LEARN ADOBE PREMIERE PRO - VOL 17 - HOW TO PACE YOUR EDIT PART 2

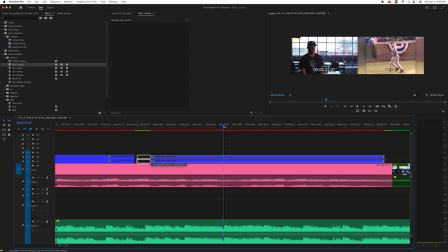1001s
So we're going to re-expand this. We just needed the breathing room. And now it's going to hit.
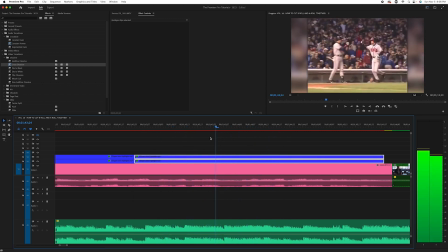1006s Growing up, so was able to watch.
See that?
Growing up, so was able to watch.
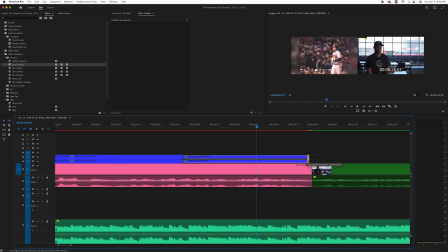1011s
And this is what pacing your edit is. And at the end of the day, this makes it a lot more solid and cohesive of an edit and entertaining.
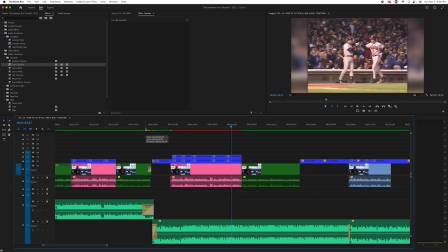1019s
So let's kind of come back to the beginning of this sequence and see now how this feels with what we did.
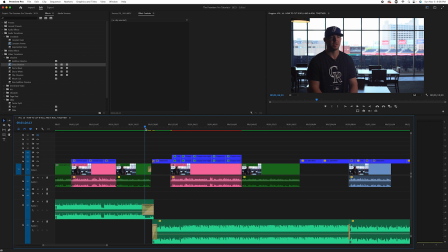1024s
And again, we placed this, and that's why we call it an assembly the first time, because we're assembling it. Now we're really like honing it. So this is basically the same thing we had. We're just slightly tweaking it to match our pacing and our music. So let's take a look.
Keep getting better.
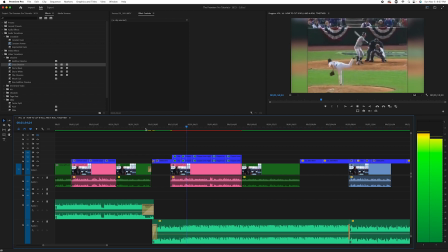1042s Chipper Jones always been my favorite player. I think my brother, it was his favorite player first, and I always wanted to do everything that he wanted to do.
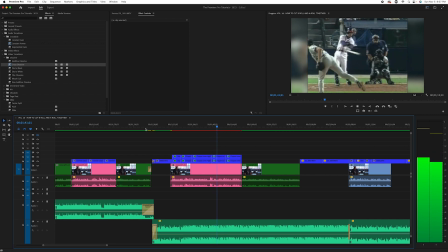1050s So growing up, the Braves were on TBS a lot growing up, so was able to watch a lot of their games, and I played shortstop, I played third base.
Now, most people that watch this, especially people that are not video editors, they're never consciously going to notice TBS a lot growing up, so that fist bump hit.
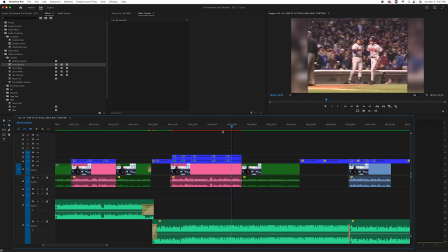1069s
It doesn't matter. They're going to feel it. There's a feeling of a pace when you watch something on TV and you just say, I don't know, it just looks really professional. What you're doing is you don't know how to articulate it, but all these little points we're talking about, they're hitting all of them.
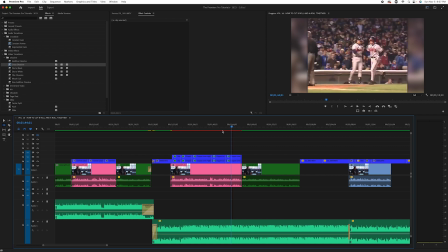1085s
They're firing on all cylinders. And when you fire on all cylinders, that's when this stuff comes together. And that's why we do it, because that's what makes something feel organic and cohesive and have energy. So it doesn't matter. They don't have to know why you're doing it or what you're doing. It's just that your audience will know this just feels really good.
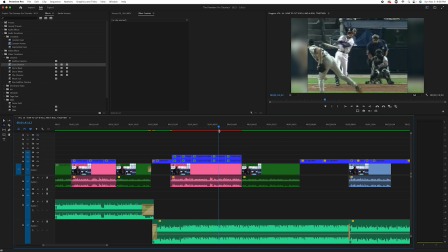1101s
This really seems professional. And this really is a nicely paced piece.
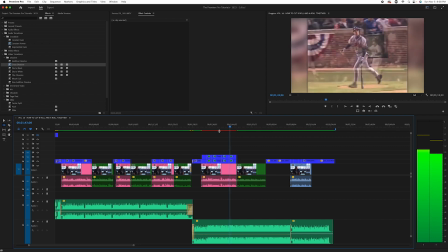1106s
So let's keep going. We're almost done here.
Braves were on TBS a lot growing up, so was able to watch a lot of their games, and I played shortstop,
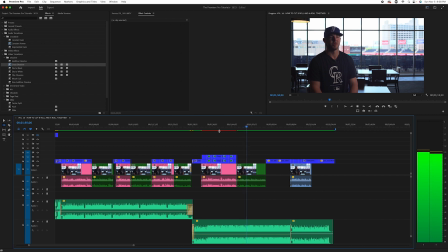1114s I played third base, so I always wanted to be like Chipper Jones and loved watching him play. He was just an incredible player. So he's been my favorite for a long time.
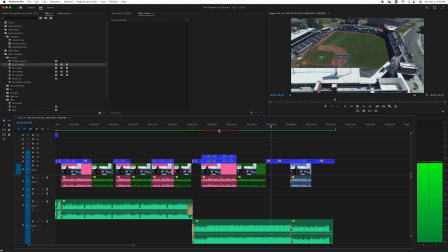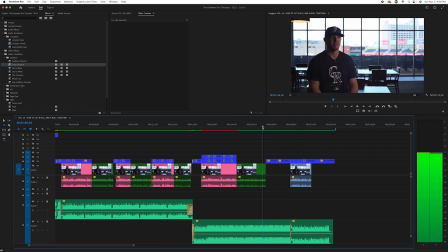1129s
Okay, so let's try to pace some of these end hits with this B-roll here. Remember those couple of shots we were keeping in our back pocket?
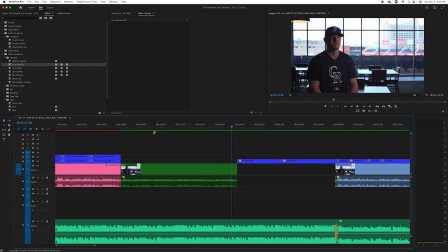1138s
We'll see if we need to use them.
He's been my favorite for a long time.
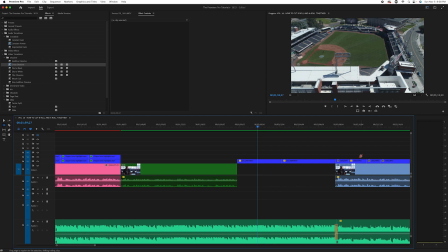1145s
So we have a hit right there. Why don't we take that next shot because it was already in sequence.
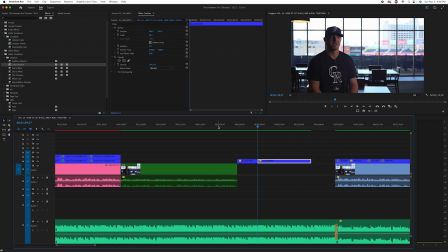1150s
We'll move it there.
He's been my favorite for a long time.
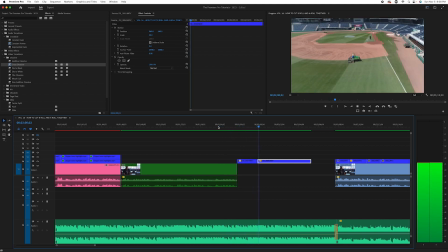So let's take that next kind of downbeat. Right there.
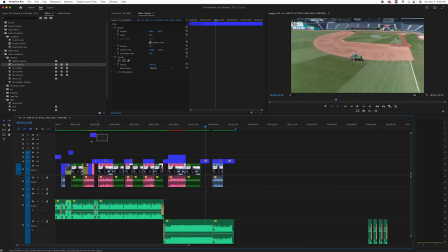1165s
And let's find our shots. Let's move them over so they are there in our back pocket.
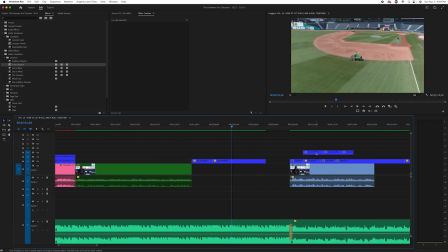1171s
Let's just take a look at, let's just move it up here. At the very least, we'll mark the spot. Collapse this so we know where that is if we have to move it. So that shot kind of makes sense in succession, right? Because now we're kind of coming in. Let's see the next shot. Okay.
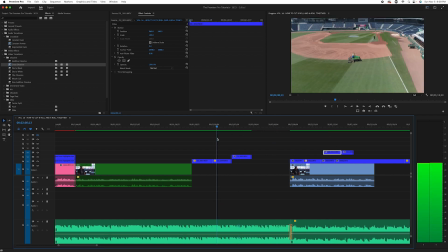1190s
And I believe that looks a little big because, and this one does too, because these are actually 4K clips in the 2K timeline.
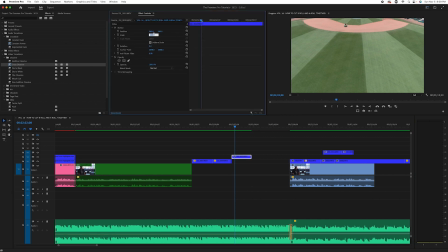1197s
So this is a good point too. If you have 4K and you need it 2K, that's 50%. So you go to scale, press 50, and like magic, there you go, fits your frame.
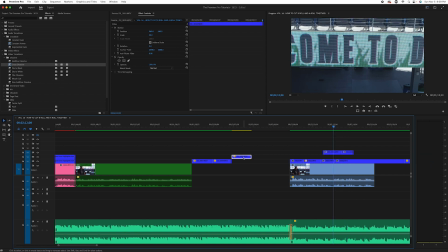1210s
It's the same here, because these were newly dragged in. So instead of me having to do that again here, I can right click, copy,
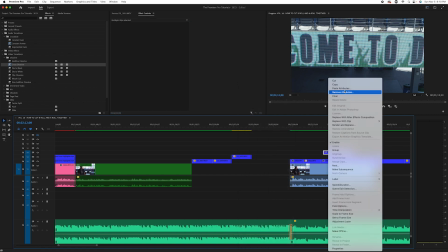1218s
highlight these, right click, paste attributes, motion.
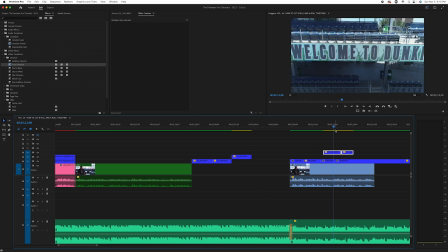1224s
Want to make sure motion is checked. Okay. And it's gonna, you always want to make sure your clips are the correct scale.
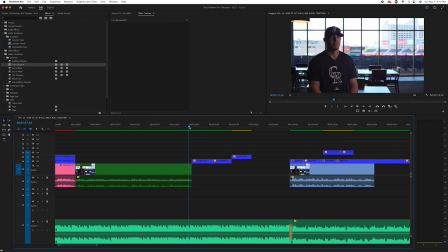1235s
So let's find that next hit.
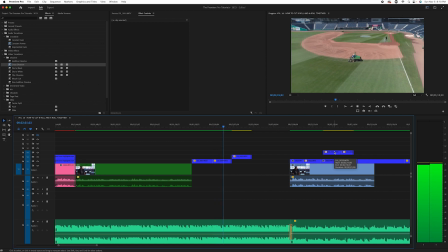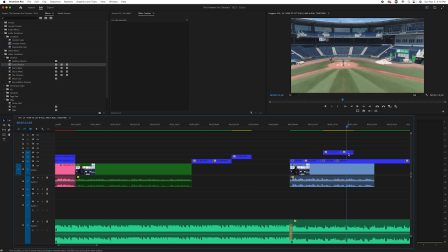1242s
And then I think this one makes more sense, and then we'll go to the other one.
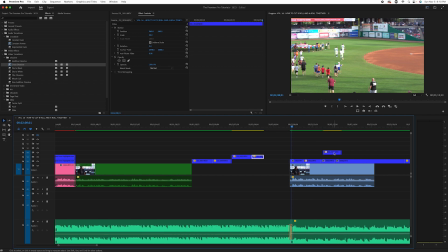1254s
Okay.
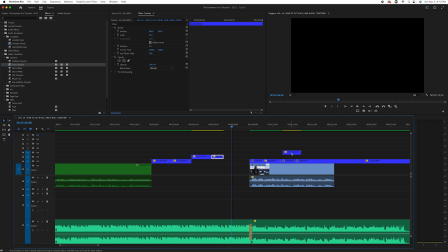1257s
So now we need that last clip, because we kind of move stuff around.
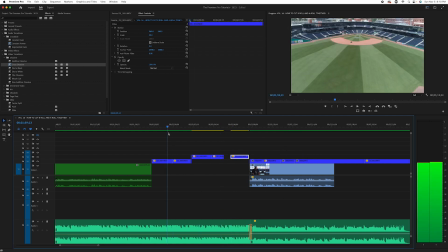1263s
You know, we're kind of blowing stuff up and putting it back together.
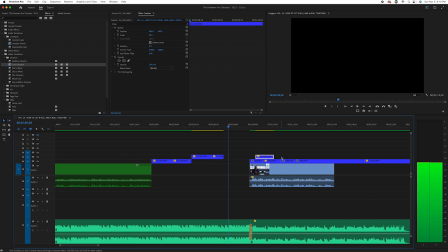1272s
We want that last big hit. You can see the waveform there, right there.
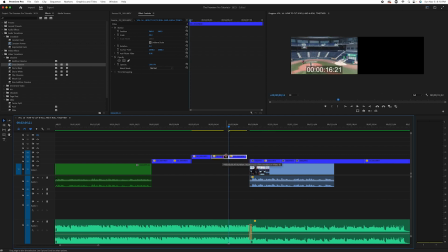1276s
Move this here, and no problem. We can just expand this out a little bit. Expand this out, and let's see the sequence.
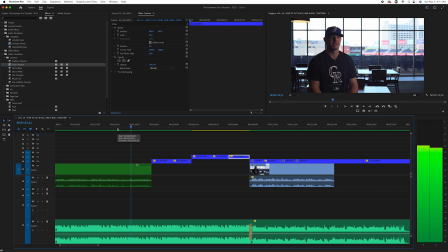1285s So, yeah, he's been my favorite for a long time.
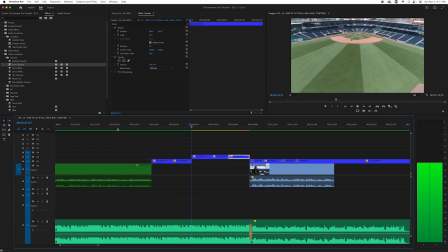I feel like, let's try that again. That was a little off, maybe. It's a little bit late.
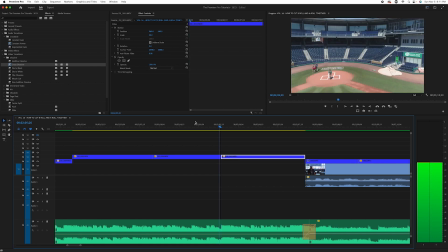1308s
It technically cut on there, but when you watch it, okay, that wasn't too bad. Sometimes you have to look at it a couple times. It's not too bad at all.
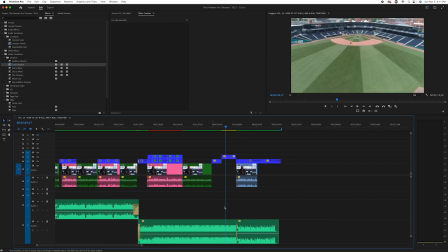1319s
So if you remember, when we first started cutting this, we said we want to leave spaces for B-roll and music and other things. So even though it seemed a little weird in the beginning, like, oh, there's just these shots and nothing going on, now we're doing something story, like we're telling a story with it.
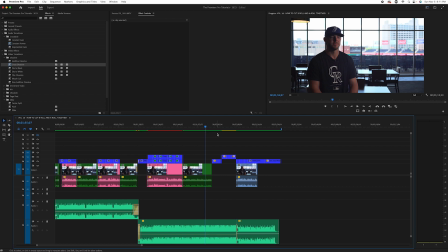1334s
So let's see how this wraps up.
Yeah, he's been my favorite for a long time.
And he sounded just low there, so we're going to highlight that clip, G. Let's go up 4 dB.
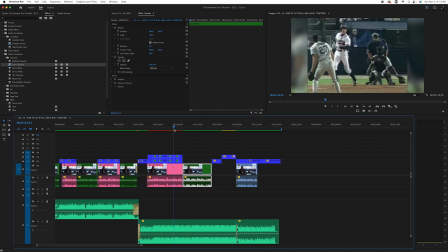1346s
Enter. Just so we're not getting drowned out. We're going to mix it later, but this is just for reference.
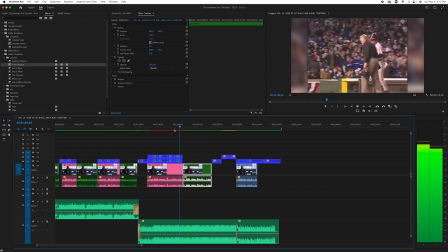1352s Yeah, it's a lot growing up, so I was able to watch a lot of their games, and, you know, I played shortstop,
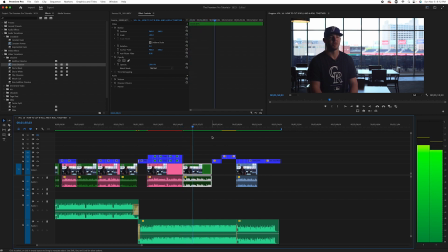1357s I played third base, so I, you know, always wanted to be like Chipper Jones and loved watching him play. He was just an incredible player, so, yeah, he's been my favorite for a long time.
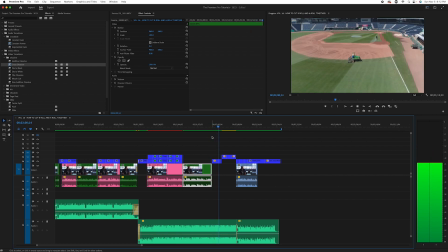Crazy atmosphere here. The fans are into the games from the start to the finish, and it makes it a lot of fun to come to the ballpark and, you know, and do what we love.
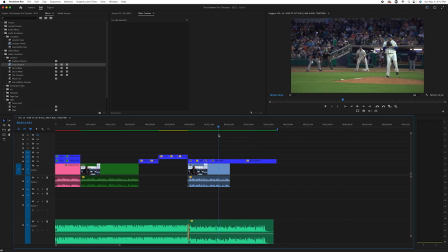1390s
So the last pacing edit I want to do, and, you know, and do what we love. It's this last hit right there.
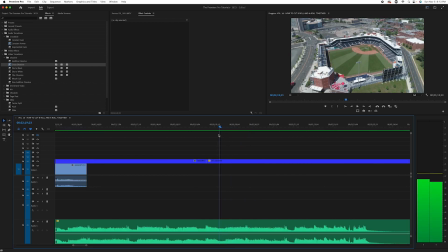Right there. So another thing we can do, we can use it instead of moving this and expanding, we can use the rolling edit tool.
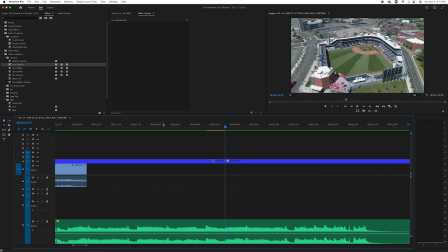1415s
So N, and let's see how that sounds. There we go.
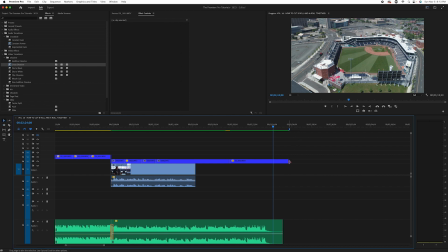1424s
And then that music ends, and that's a nice place for a dissolve. So we're going to collapse this back, grab our cross dissolve.
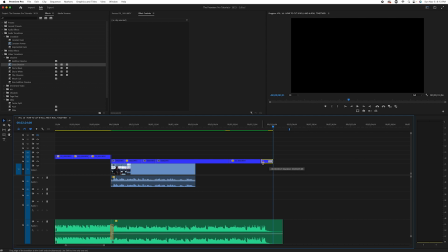1433s
I'm going to make that longer. I like a nice slow fade at the end a lot of the times. So let's watch this kind of last 30 seconds or so.
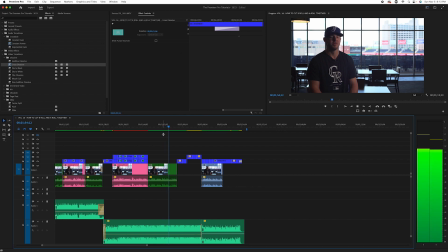1440s
Play.
He was just an incredible player, so yeah, he's been my favorite for a long time.
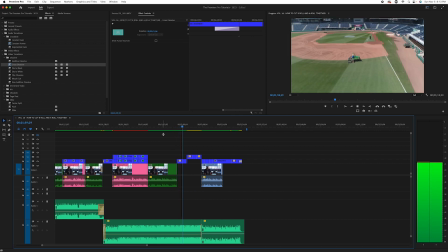It's a crazy atmosphere here. The fans are into the games from the start to the finish, and it makes it a lot of fun to come to the ballpark and, you know, and do what we love.
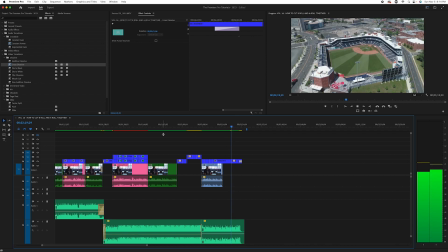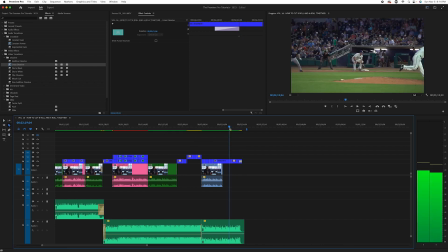1473s
And again, we are going from night inside the park to day outside. So maybe that's a nice little dip to, let's do white because it goes to a brighter scene. Yeah, there's a reason.
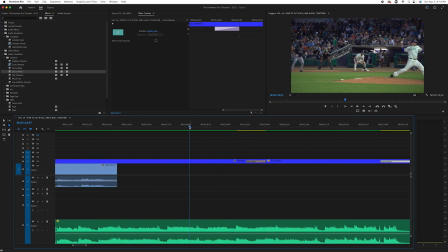1483s
I'm doing white specifically because it's going to a brighter scene. Let's see what that looks like. There we go.
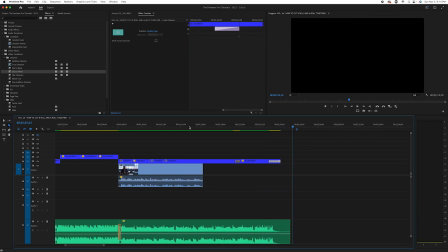1492s
There we go. That is a nice pacing for that edit.
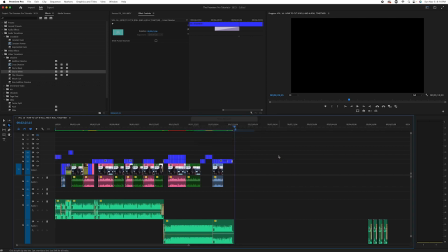1496s
So at this point, you would be ready to send this off to the client.